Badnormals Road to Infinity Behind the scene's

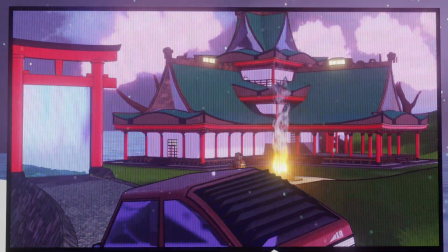0s
Greetings and a good evening. We took part in the Badnormals Road to Infinity challenge.
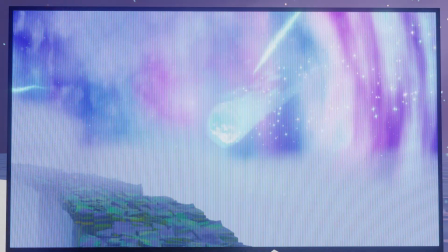6s
These are our submissions, and today we will go over how we made them. This is Barry. And I am Klaus. Welcome to the atarangi. Now let's get into it. We made 2 renders. I made mine solo, but Barry's render, well, I helped him a bit with coaching.
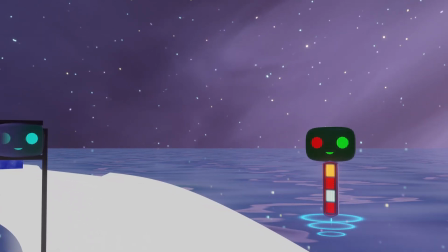23s
Barry, tell them about it. So I wanted to make a drifting scene on a curved road.
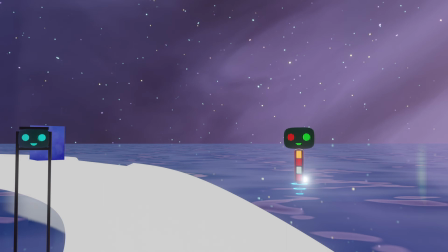28s
Initially I wanted to do this in our The Room project. But this challenge gave me a reason to work on this.
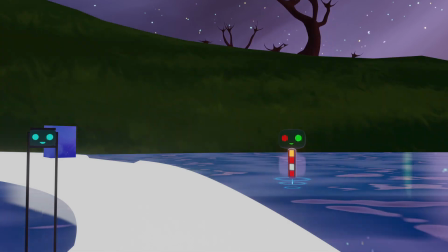35s
So I inserted the island from the project and scaled it down because it was massive.
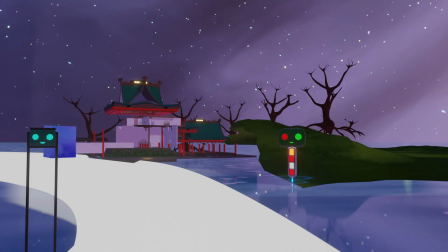41s
To get proper composition, I moved around stuff from the camera perspective, and once I had laid out my scene,
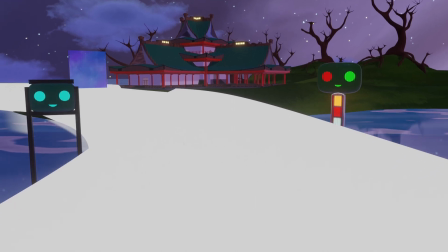47s
the road was just a white plane, and since I don't like white stuff, I pulled a Medusa to make it look better.
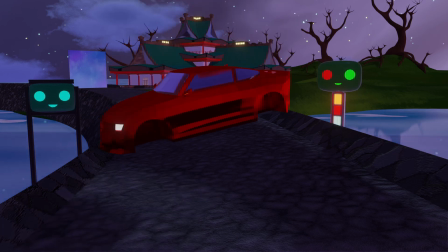52s
At this point I had a rough scene and a terrible car I made earlier. I mean, look at it, even the decimated version looks better.
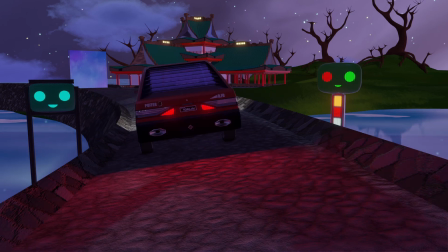60s
So I went out and made a new car, and I kinda liked the look of our buffer. No, management is not taking pre-orders yet.
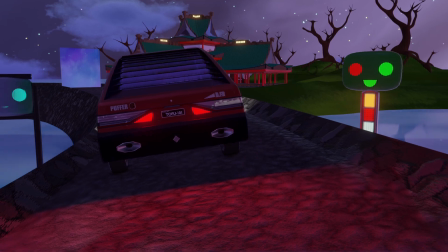67s
And that works out great, because I needed a few cars for a future project anyways.
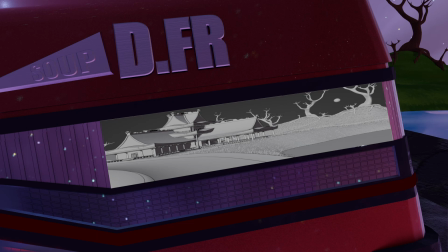72s
After that, Barry started on the animation. We took a few different routes to get where we wanted to be.
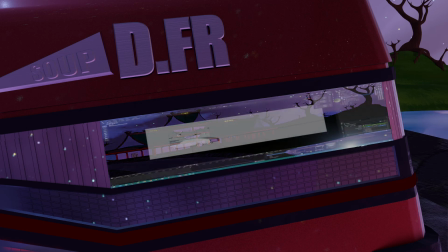78s
We tried using geometry nodes, but we ended up just sliding the car along a curve and adding some noise for those bumpy vibes.
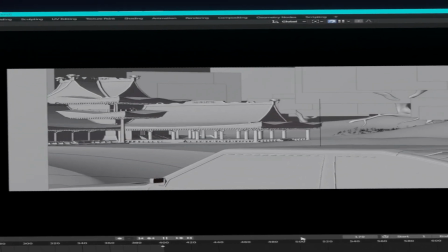86s
And now that the scene is completely roughed out, we can get to the details.
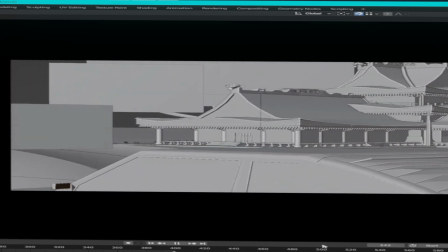91s
First order of business was to not have the car just slide. I mean, check this out.
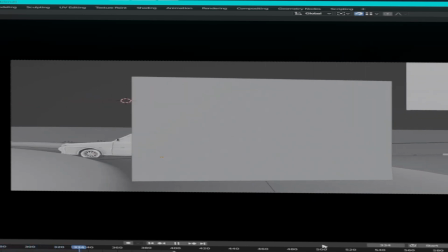98s
Don't mind those squares on the trees, that's just normals.
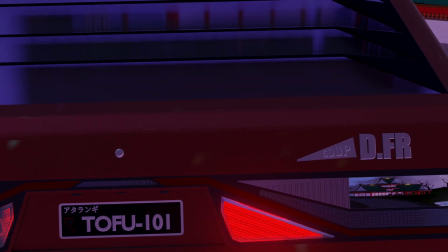101s
So, I animated the wheels and then proceeded to render a short section like 10 times to make sure that the wheel speed looked good.
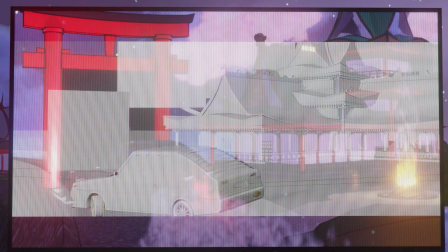109s
Then I needed to add steering. I also wanted to add some stylish anime vibes, so Klaus recommended I use grease pencil to add outlines.
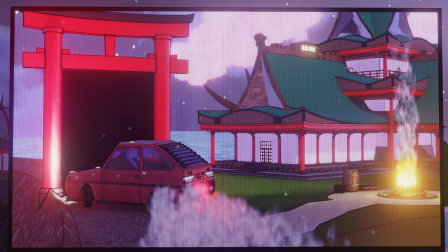116s
We strongly recommend baking these to avoid stuff like this.
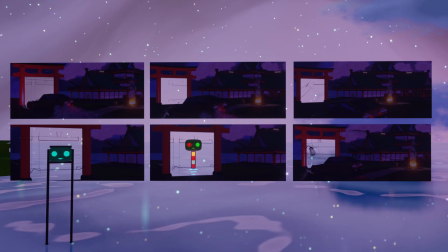121s
Now at this point I was still using the old leaves that look like this.
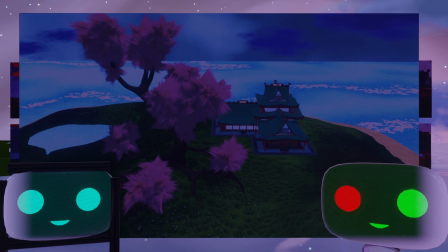126s
But my PC wasn't really vibing with that plus the anime outlines, so I had to look for a solution.
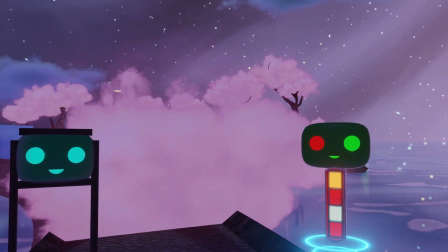132s
Klaus told me he had something that would work, and so now we have 2D cotton candy clouds as leaves.
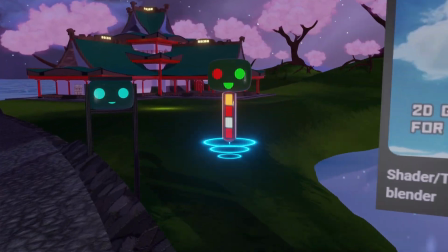138s
It's a cloud asset by Christophe de Dene. Also, at some point we shaved the island because Barry has a pollen allergy.
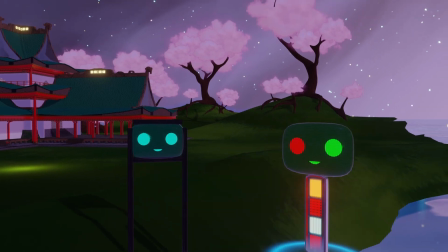147s
Yeah, thanks for helping me not die, Klaus. I also added a sphere in the sky.
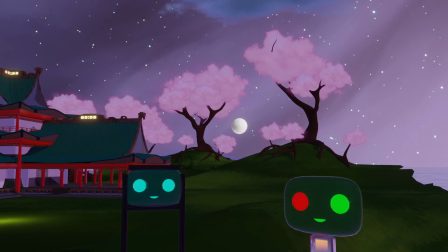151s
Which is now. And added some light sources to mimic a moon.
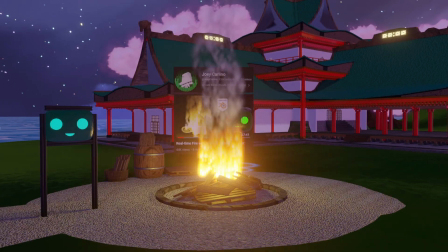157s
The scene was too dark otherwise. To finish things off, I added a campfire, which allowed me to steal the particles for the car's tire smoke as well. The fuel for the fire was just random assets from our library we created, so thanks Klaus for prepping that.
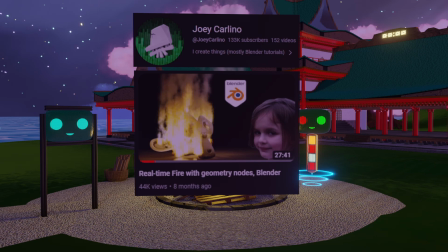171s
No problem. Also, the fire is from a Joey Cralino tutorial. I will keep saying this man's name incorrectly, and you can't do anything to change it.
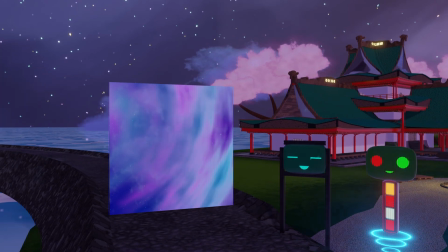180s
The final thing that was giving me a headache was the damn end portal. So I added a shrine gate around it to make it blender a bit better.
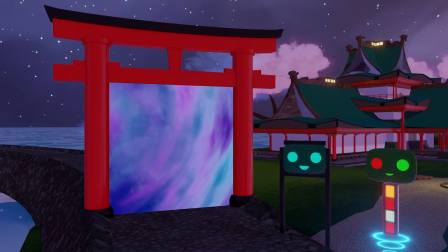188s
I learned a lot while working on this project, so I then proceeded to not use Blender for like 2 weeks, and then I remembered Klaus still needs some more cars, so I made this. Alright.
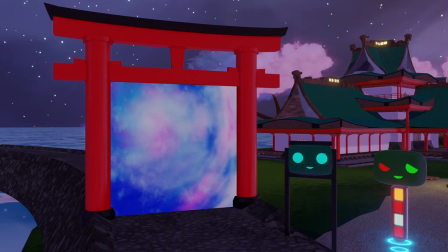200s
Done, Barry? Yeah. Good. Now let's move into my sky zone.
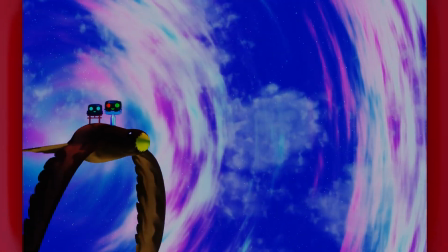206s
I did not know what I wanted to do, so I just kind of followed the flow. I started off with this animated sky texture.
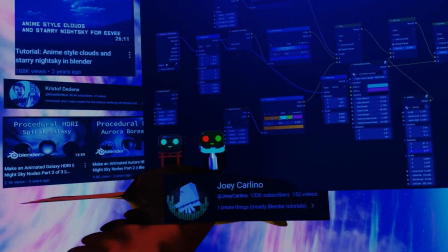213s
Here are the notes for that and some relevant tutorials. Then I added this pathway here using a generator by...
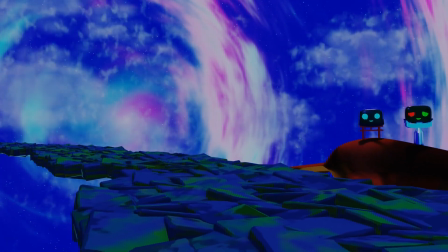223s
That's a long name, put it on the screen. Casper Anklet Franson.
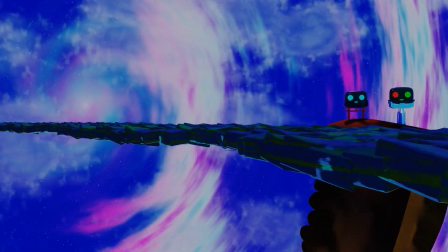229s
I used this material. I also added these pillars using Blender's built-in wall generator.
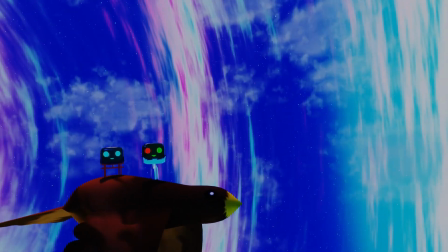236s
When I started this, we recently watched Your Name, so I added a comet, obviously.
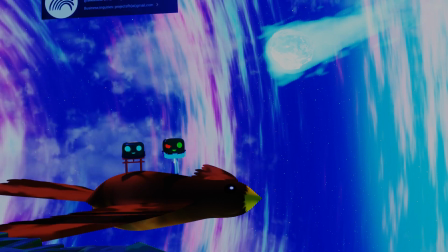242s
Now what am I supposed to do with that? Add a tail. It's inspired by this tutorial from Sketches for Humanity.